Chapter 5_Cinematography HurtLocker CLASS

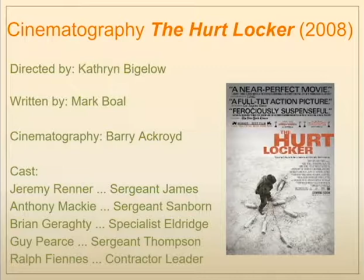0s
For our lecture on cinematography, we're going to examine the film The Hurt Locker from 2008, directed by Catherine Bigelow. Interesting fact, she was the first woman to win the Academy Award for directing for this film.
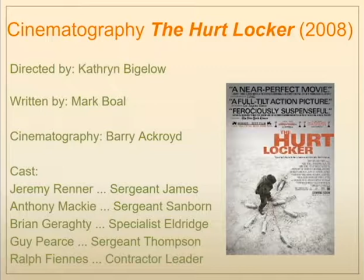12s
It was written by Mark Boll. The cinematography is from Barry Aykroyd, and we'll look extensively at all of those elements of cinematography throughout the lecture. The cast, you might notice some recognizable names, but probably at the time of this film, they weren't as recognizable.
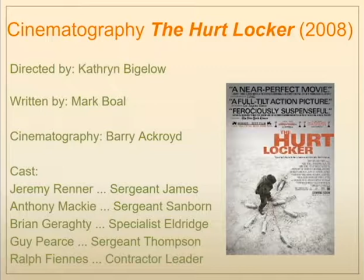27s
Jeremy Renner, who you might know very well from recent Marvel movies, Anthony Mackie, Brian Garrity. Guy Pearce and Ralph Fiennes are probably the most recognizable actors, or at least at the time were the most recognizable actors, but they also have the smallest roles.
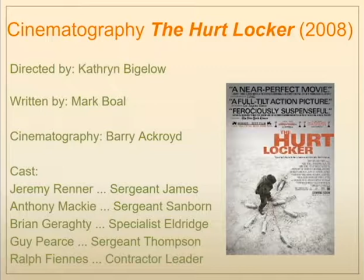43s
One of the reasons for this is that Catherine Bigelow didn't want great big name actors to detract from the story. she wanted
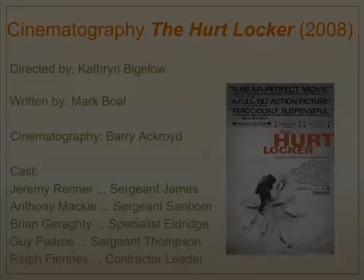50s
fairly unrecognizable actors so that the audience could get deeply involved as if this were actually happening.
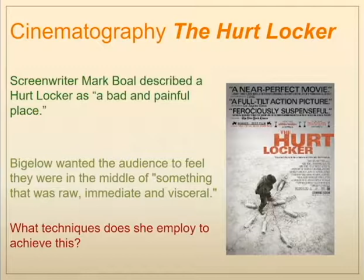58s
Screenwriter Mark Moll, who was also an embedded journalist in Iraq, described a hurt locker as a bad and painful place. And Catherine Bigelow wanted the audience to feel as if they were in the middle of something raw, immediate, and visceral, that bad and painful place.
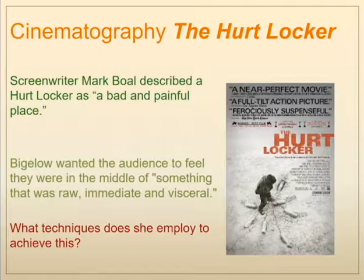74s
So she used a lot of techniques to place the audience in that situation. As we already talked about one of the things she did was to not use easily recognizable actors in the film,
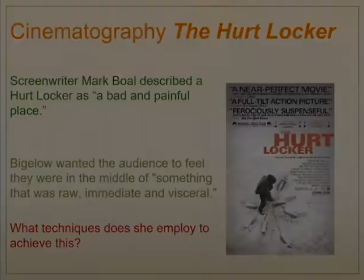84s
but she also employed many other techniques that are familiar with realist cinema.
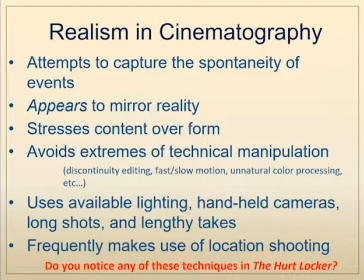90s
Realism in cinematography, as the name might suggest, attempts to capture the spontaneity of the events and appears to mirror reality, stressing the content of what's happening over the form in which it is being presented, so it avoids extremes of technical manipulation, those things that look like cinema,
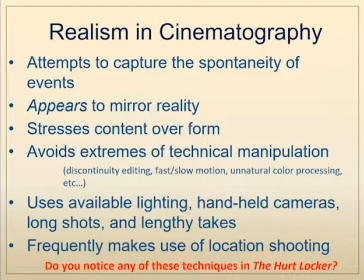110s
fast slow motion, unnatural color processing, very elaborate, carefully choreographed camera movements, etc. Instead, it favors available lighting, handheld cameras, as well as shooting on location to really capture the essence of the place,
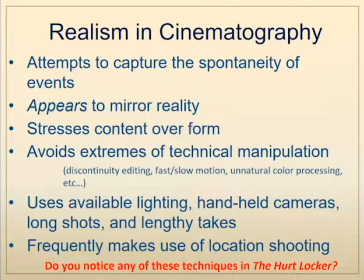127s
so nothing feels like it's a manufactured film.
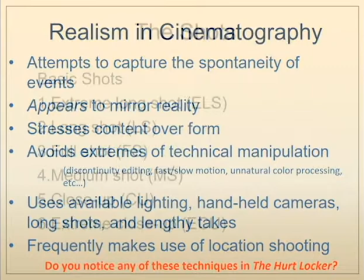131s
In essence, it's trying to create the sensation that the camera just so happened to be there capturing this reality, much like a documentary.
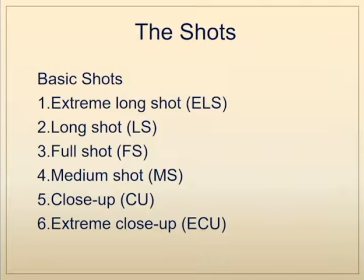139s
We can divide the proximity of the camera to the subject into six basic shots. The extreme long shot, the long shot, the full shot, medium shot, close-up shot,
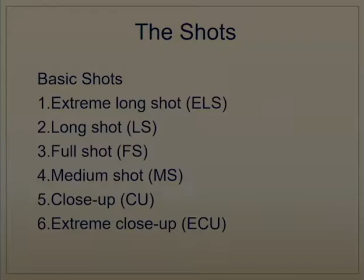152s
and the extreme close-up shot, and we'll try to find examples of each of these from the Hurt Locker.
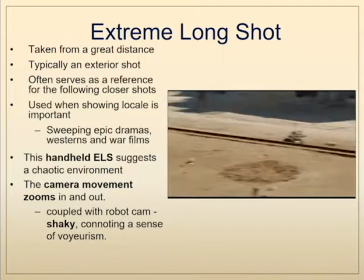158s
The extreme long shot is taken from a great distance, typically an exterior shot, and it typically serves as a reference for the following closer shots.
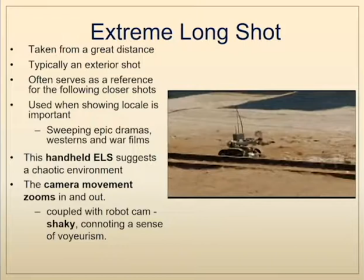167s
Generally, the traditional way of editing a scene is to start long and work your way in.
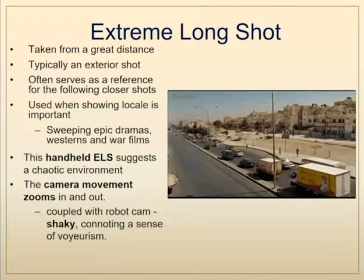173s
So the extreme long shot gives us the location, it gives us the geography.
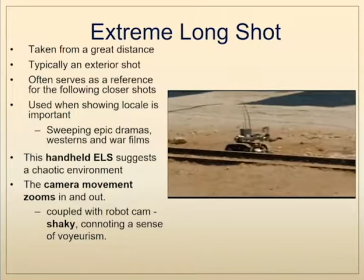178s
In the opening sequence of The Hurt Locker, the handheld extreme long shot suggests a chaotic environment.
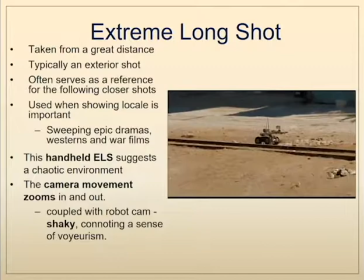185s
And we also have this handheld extreme long shot coupled with a zooming in that,
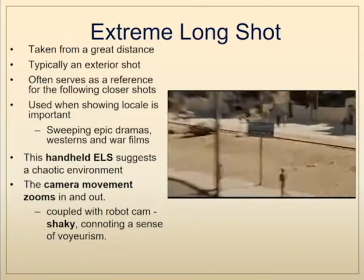192s
coupled with that robot shaky cam, connotes a sense of voyeurism that really establishes the tone of this piece.
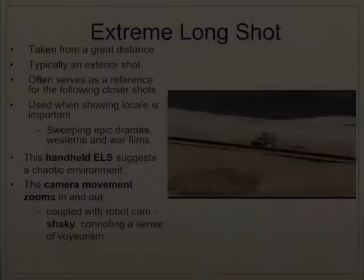198s
It's as if we are looking in on people that are actually doing their job.
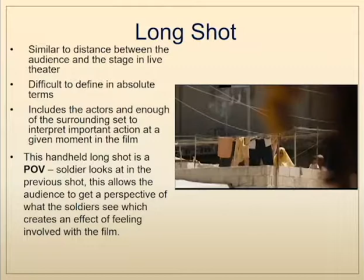203s
A long shot is rather difficult to define, but it's similar to the distance between the audience and a live stage performance. It includes the actors and enough of the surrounding set or scenery to interpret the major action at this particular given moment in the film.
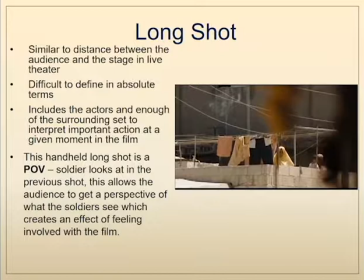220s
And this particular long shot, I think, is very telling because it's from a POV of a soldier who's looking around, and what we're constantly getting a sense of in here are these soldiers looking for the danger. They don't know where the danger is coming from, so they're always looking around for this.
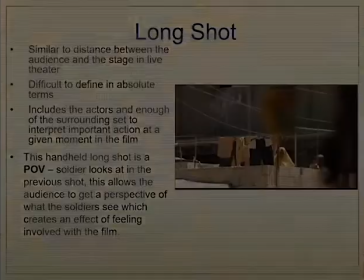238s
It could be anywhere. Are these people friendlies? Are they hostiles? These soldiers just don't know, and we are placed in their point of view.